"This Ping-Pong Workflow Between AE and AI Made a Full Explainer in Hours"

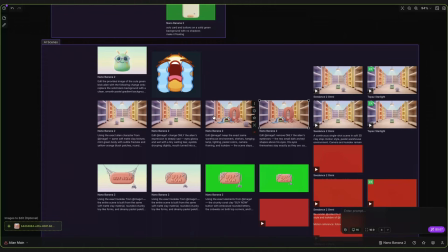[8:18]
Then, using Seedance to Omni, I animated both scenes. 2 tries, and honestly, both are perfect.
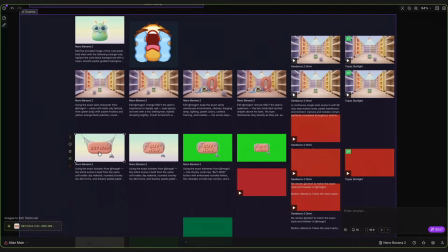[8:30]
Then, when the voiceover says, nada, I made this buy now button with a spider living on it,
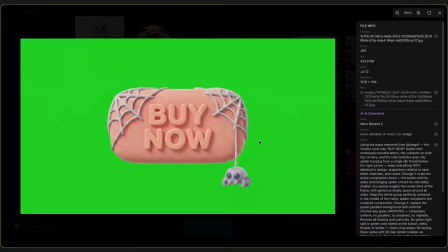[8:36]
but I wanted the transition from the crying scene into this one to be seamless.
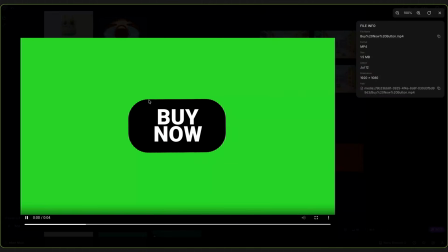[8:40]
So I made a simple animation for the button in After Effects, and this time I asked Seedance to follow the reference as usual,
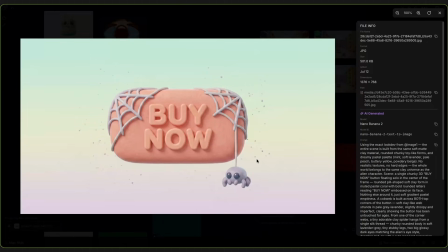[8:47]
but to animate the spider hanging physically, perfectly synced with the button's animation.
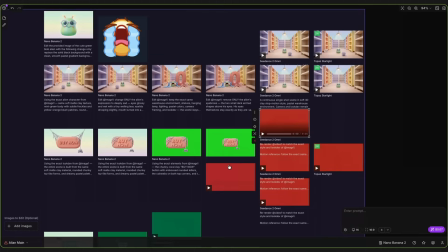[8:54]
And surprisingly, the results are amazing. I chose this one because there's a slight offset in the spider's legs animation,
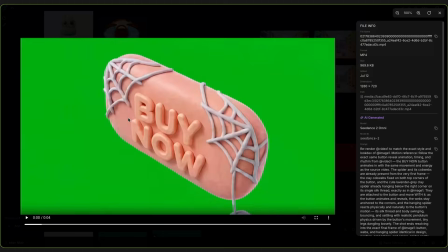[9:03]
and those kinds of details make a real difference in quality. Then, in After Effects,
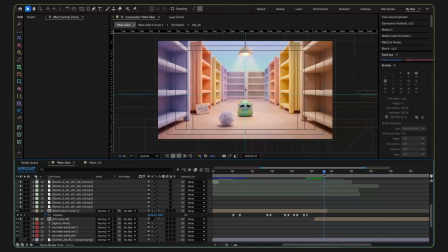[9:09]
I placed the new scenes under the product cards to make everything seamless with no cuts or any uncomfortable transitions, and the spider button acts as a mask for the crying scene. And now, everything is connected perfectly. Since I'm the director of my own work, I control when and where to use AI, and with After Effects compositing, I made sure everything connects seamlessly.
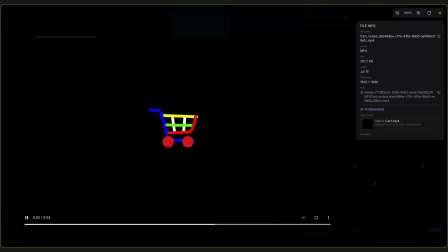[9:35]
Moving on from the Spider Buy Now button, this is the most complex scene in this whole fun project. I wanted to test whether Seedance could handle re-rendering this line morphing animation into the shopping cart.
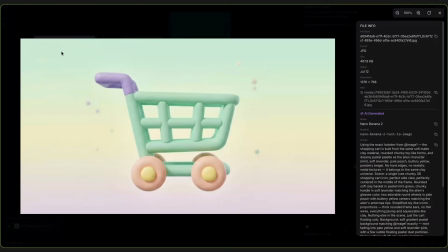[9:46]
So first I made a shopping cart icon concept.
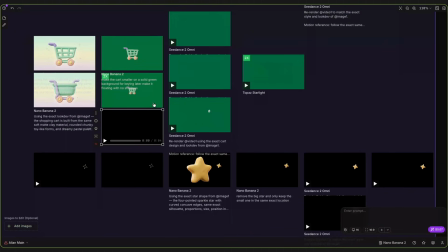[9:49]
Then, with the high contrast animation guide from After Effects, I asked Seedance to Omni to re-render the animation in the shopping cart style. 3 tries. This one is bad. This one is good. But there's a red line.
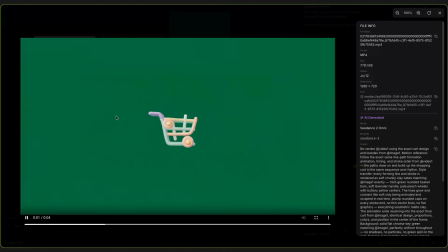[10:04]
And this one is perfect. So that's the one I chose.
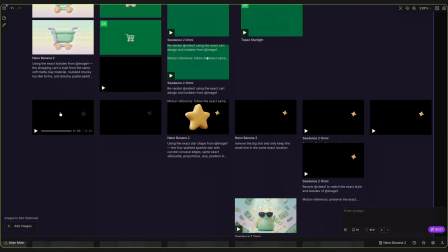[10:09]
And of course, we can't leave our spider friend hanging there for too long. So I added this animation from an old project.
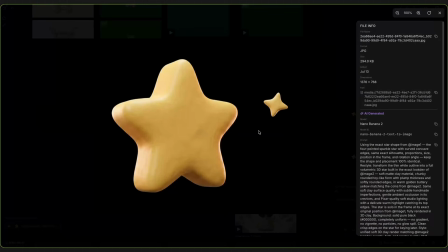[10:17]
Extracted a frame out of it, restyled it with Nano Banana 2, removed the big star, and rendered it with Seedance 2.
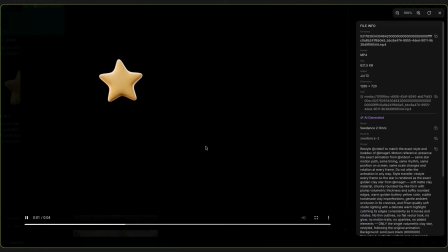[10:25]
The first try, not good. But the second one is perfect. And it even adds extra motion to the right, exactly where the lines are headed, making it a perfect transition.
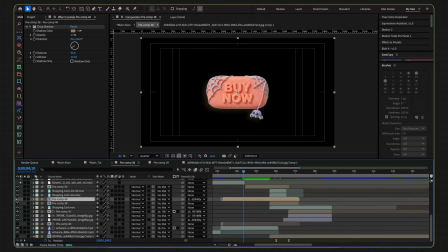[10:39]
I really enjoyed compositing this one. Here's the spider button. I started by adding the star scene.
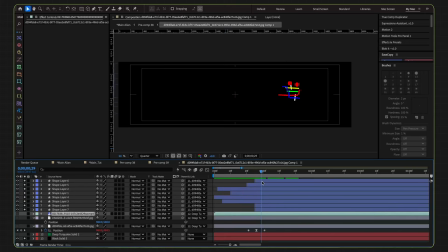[10:44]
Then, since this shopping cart line morphing animation happens in a wide comp, I animated its position moving outward to emulate that camera movement.
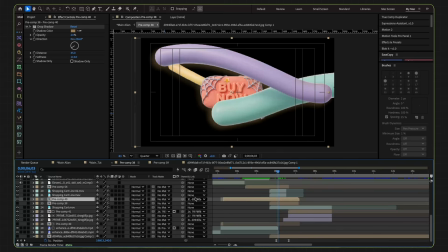[10:53]
I linked the spider button as a child to this wide comp so it moves along with it.
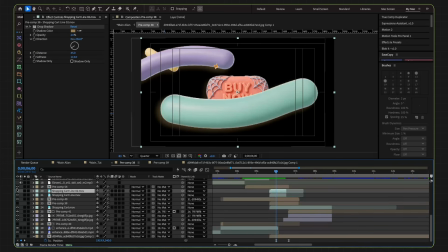[10:58]
Then, the main lines footage, roto-brushed multiple times to extract each stroke on its own. I placed some strokes above the spider button and some below to create a more believable sense of depth.
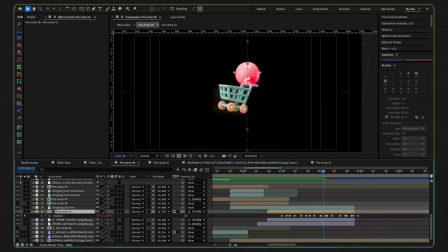[11:09]
Then, the number counter, a very simple animation. And last but not least, the same 3D objects trick.
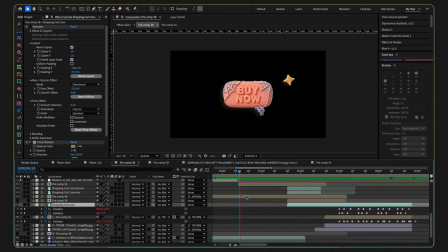[11:16]
I made a looped 3D shopping cart icon to make everything more beautiful and push it toward that premium side of animation. And just like that, it's ready. The workflow so far? A joyful game of ping pong, like I've grown 8 arms, each one doing something different. And they're all handing me pieces to combine. That's the real modern workflow. Now, the final scenes.
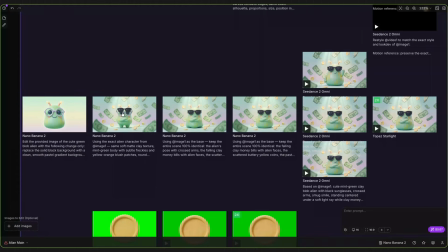[11:38]
It's raining money now. So let's make it happen. I asked Nano Banana first to make it rain alien coins and cash on our little fellow.
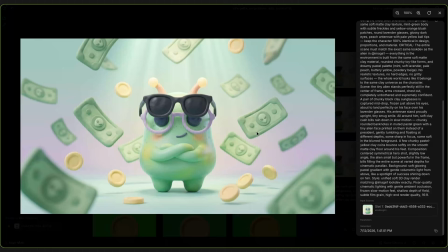[11:46]
The result? Bad. So I edited it. Better.
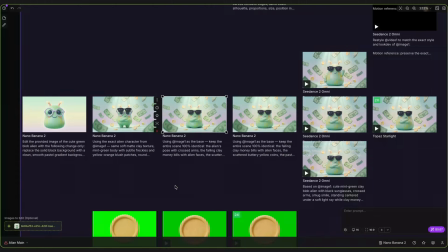[11:51]
But now the body shape changed. So keep everything. Change only the body shape.
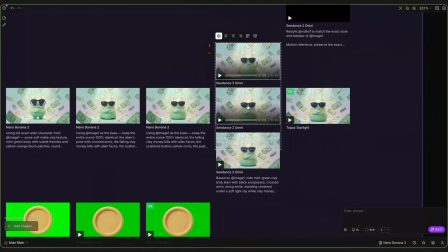[11:56]
Then 3 tries in Seedance 2 to make it really rain with the coins and money bills moving physically right. And here we have it. But this is a full frame scene. And we left off on a tiny shopping cart icon. How do we pull off a cool, seamless transition? Easy.
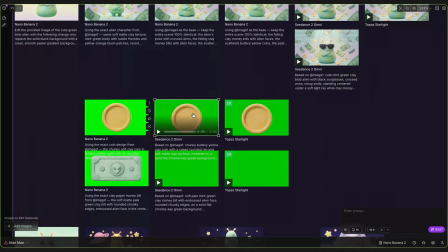[12:13]
Since it's raining money, let's make a 3D coin rotating naturally in a perfect loop.
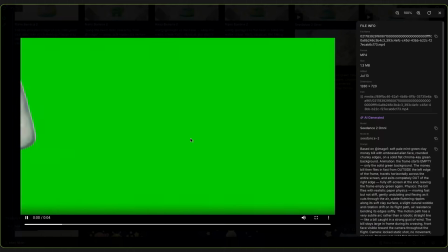[12:19]
Then, a money bill flying in and out of the scene.